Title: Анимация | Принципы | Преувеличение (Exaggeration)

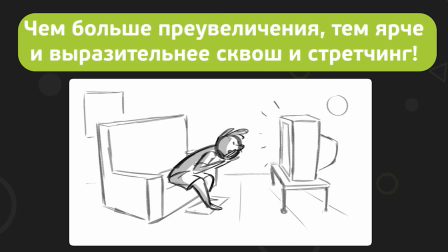[4:09]
Чем больше преувеличения, тем ярче и выразительнее сквош и стрейчинг.
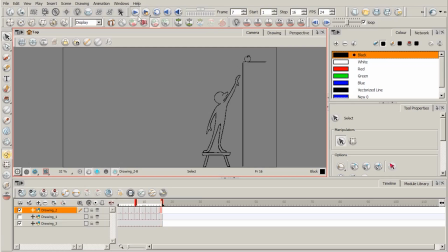[4:14]
Очень важно здесь следить за пропорциями и не улетать в крайности. Например, как это показано в мультфильме «Рапунцель».
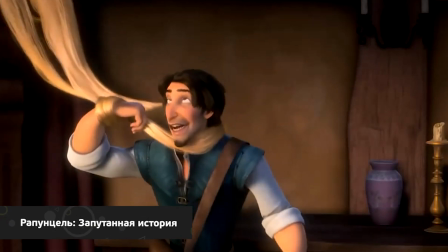[4:22]
Посмотрите на голову Флинна. Для того, чтобы показать удар, аниматор преувеличил сквош и стрейчинг.
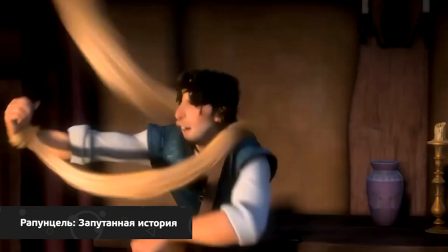[4:28]
И заметьте, на полной скорости такая деталь не выбивается из видеоряда, но при этом украшает сцену.
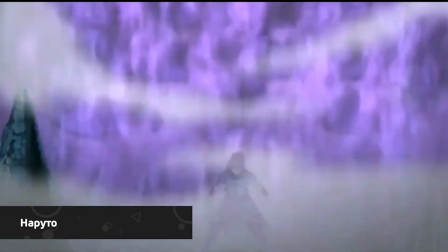[4:36]
Преувеличение стейджинга может помочь прояснить повествование кадра, например,
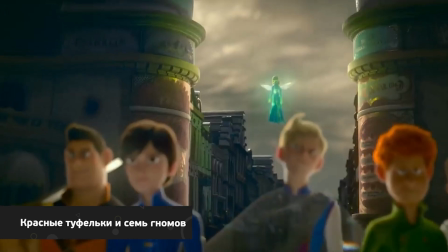[4:40]
за счет увеличения или уменьшения количества негативного пространства вокруг персонажа.
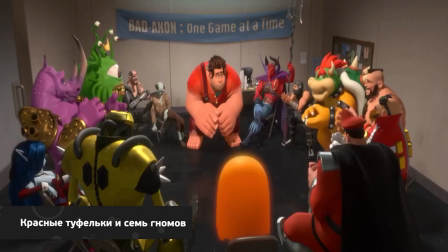[4:45]
Например, так, как это сделано в мультфильме «Ральф». Хотя мы видим толпу персонажей, сидящих вплотную, их взгляды направлены на Ральфа. И вокруг него достаточно негативного пространства. В сочетании с контрастом цветов стен и пола это выделяет главного героя.
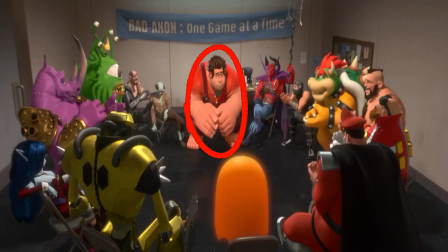[5:02]
А преувеличенно сжатая поза помогает нам легко считать неловкость и отчаяние.
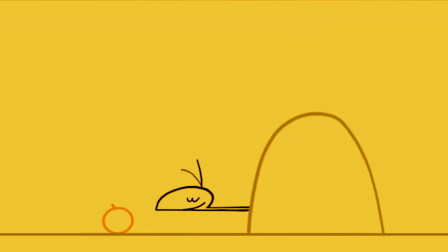[5:07]
Вторичное действие по своему смыслу усиливает основное, но стоит добавить и ему преувеличение,
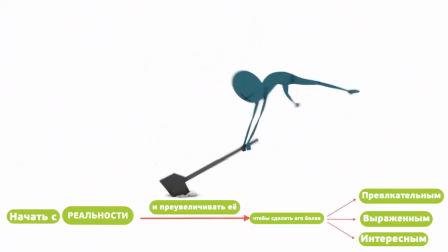[5:13]
как перед нами предстает не просто анимационный объект, а оживший персонаж.
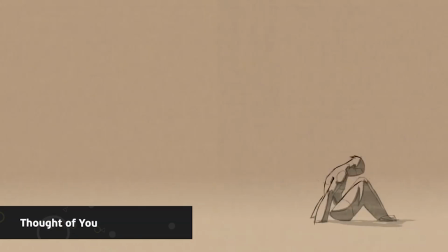[5:18]
Однако наиболее цепляющие варианты преувеличения – это арки.
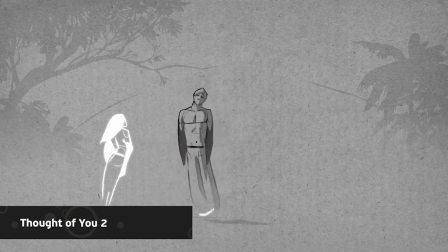[5:22]
Все наши движения совершаются по дуге, поэтому их преувеличение отрывает зрителя от реальности и переносит в другой мир – мир анимации. Совсем как в работах Райана Вудварда.
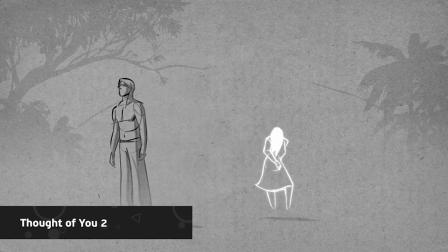[5:34]
Это пример того, каким захватывающим может быть перемещение из точки А в точку Б при правильном преувеличении.
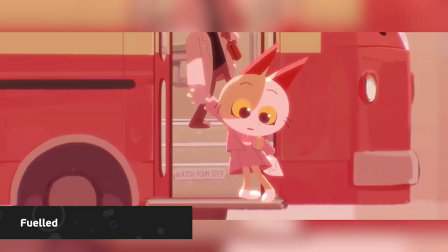[5:45]
А как же начинающему аниматору подступиться к этому принципу? Рассмотрим на примере.
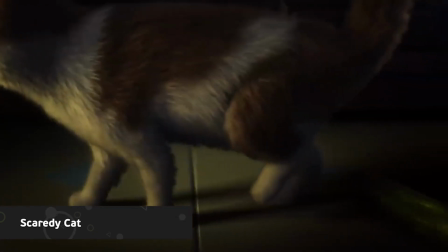[5:50]
Предположим, вам нужно изобразить то, как человек в страхе оборачивается и смотрит назад.
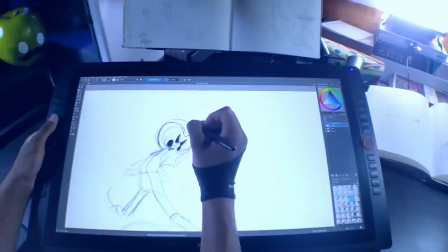[5:56]
Первое, что вам нужно сделать, после того, как вы нарисуете стандартную позу,
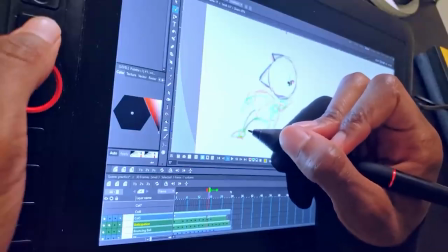[6:00]
это подумать о чувствах и мыслях персонажа, какая история породила сцену.
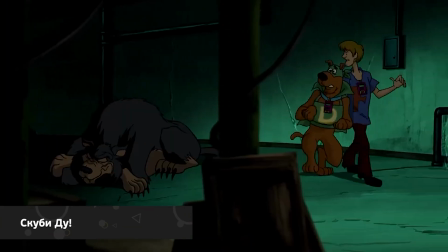[6:05]
Затем на основе этого поэкспериментируйте с позой, преувеличьте ее.
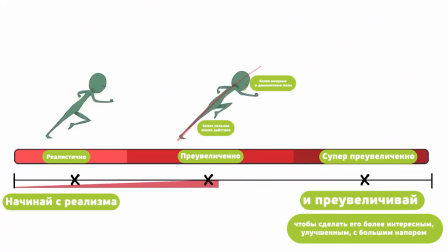[6:10]
Продолжайте постепенно добавлять какие-то детали и видоизменять положение персонажа, пока не будете довольны получившейся картинкой.
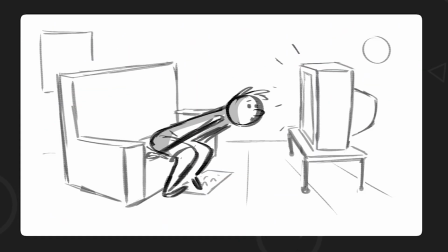[6:17]
То же самое, но самостоятельно сделайте с персонажем, просматривающим каналы по ТВ.
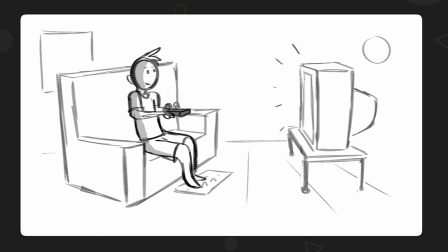[6:23]
Как персонаж мог бы реагировать на разные программы? Получившиеся работы присылайте к нам на почту.
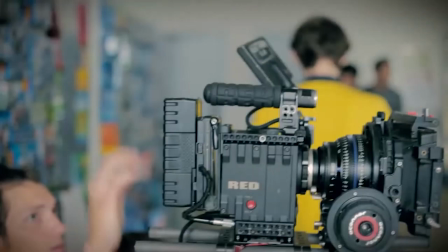[6:29]
Если работ наберется достаточно много, мы обязательно сделаем с ними видеоролик.
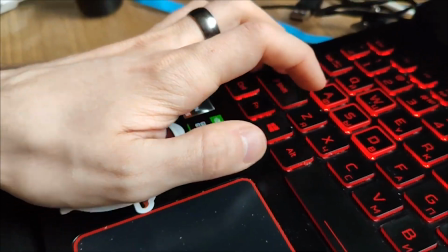[6:34]
И для того, чтобы справиться с этим заданием, наилучшим образом мы подготовили для вас парочку советов.
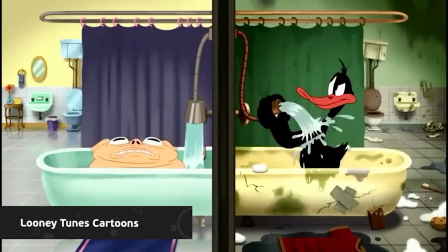[6:40]
Первый из них касается передачи натяжения. Для того, чтобы справиться с этим, вам необходимо подумать о том,
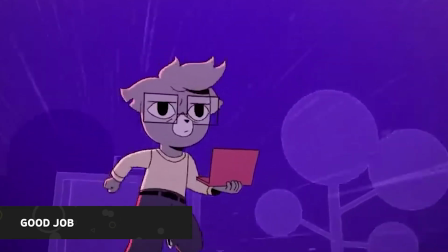[6:46]
какие движения свойственны человеку в таком состоянии и какие мышцы в это время задействованы.
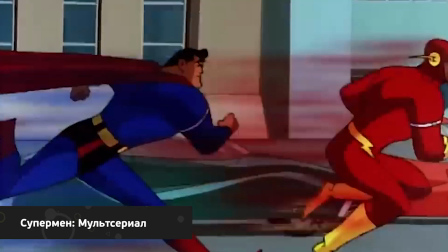[6:52]
Если в данной ситуации вы пошли по пути преувеличения скорости,
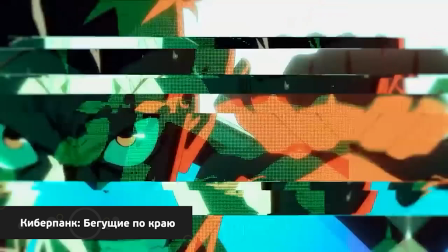[6:56]
сведите к минимуму спейсинг и выделите крошечные паузы между второстепенными жестами, это усилит ощущение напряженности.
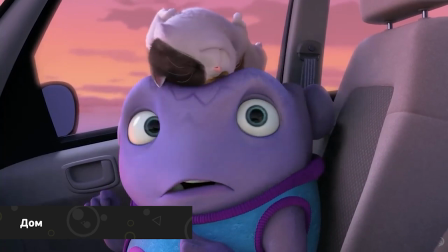[7:04]
Наложите это на другие едва заметные движения, такие как метание взгляда,
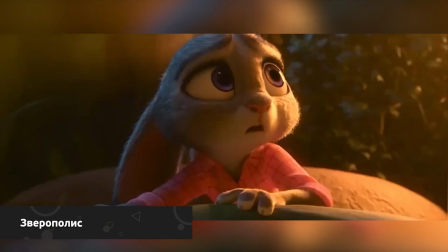[7:09]
и в результате многослойные скоростные ритмы придадут вам фантастическое напряжение и усилят ощущение быстрых мыслительных процессов.
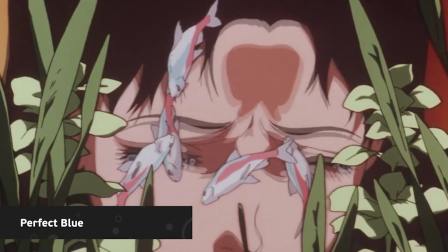[7:18]
Когда вам необходимо изобразить грустного, вялого или больного персонажа, сконцентрируйтесь на том, чтобы показать мышцы преувеличенно расслабленными и тяжелыми.
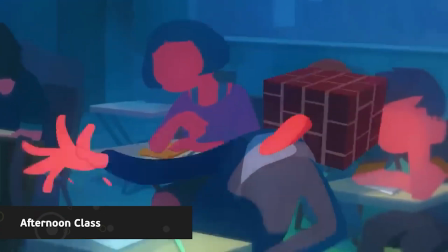[7:28]
И через второстепенные действия и жесты покажите, что персонаж едва ли в состоянии их выполнить.
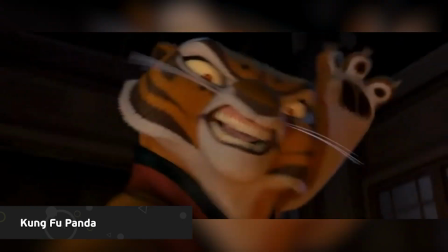[7:34]
Преувеличьте ощущение веса и замедленного времени, выкрутите силу гравитации на максимум.
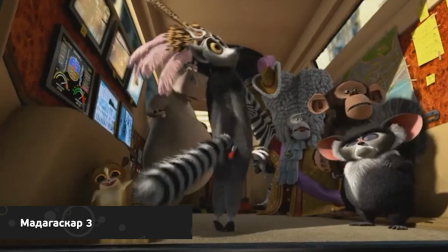[7:40]
Сведите движение к минимуму и задайте медленные перекрывающиеся ритмы между частями тела.
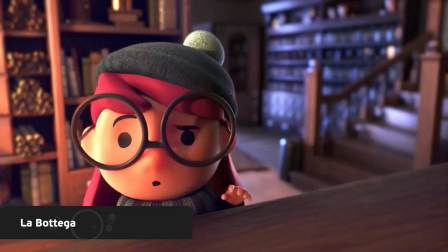[7:45]
Даже моргание должно происходить медленно.
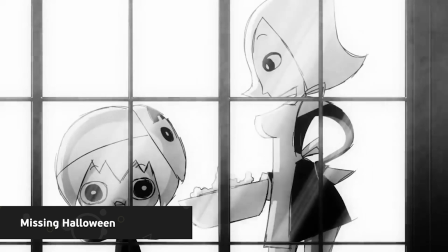[7:49]
Пересматривайте сцену по несколько раз, отмечайте неприятные глазу моменты и всегда помните о зрителе.
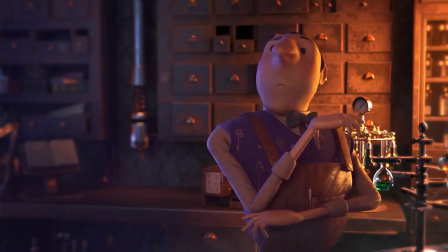[7:55]
Задавайте себе вопросы, улавливает зритель происходящее, понятно ли передана мысль.
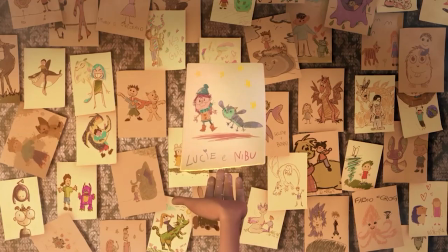[8:01]
Помните, вы художник, вы не просто копируете движения по референсу в жизни.
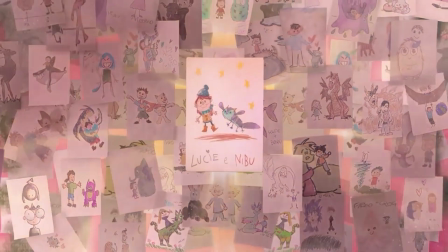[8:05]
Вы должны видеть, что, где и как может быть преувеличено.
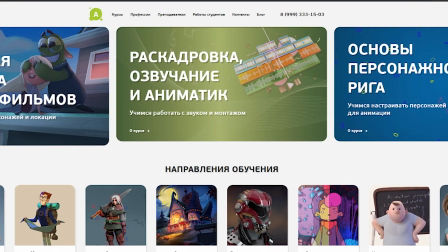[8:09]
А выработать в себе этот навык помогут курсы Animation School, которые без преувеличения способны дать вам всю самую необходимую базу.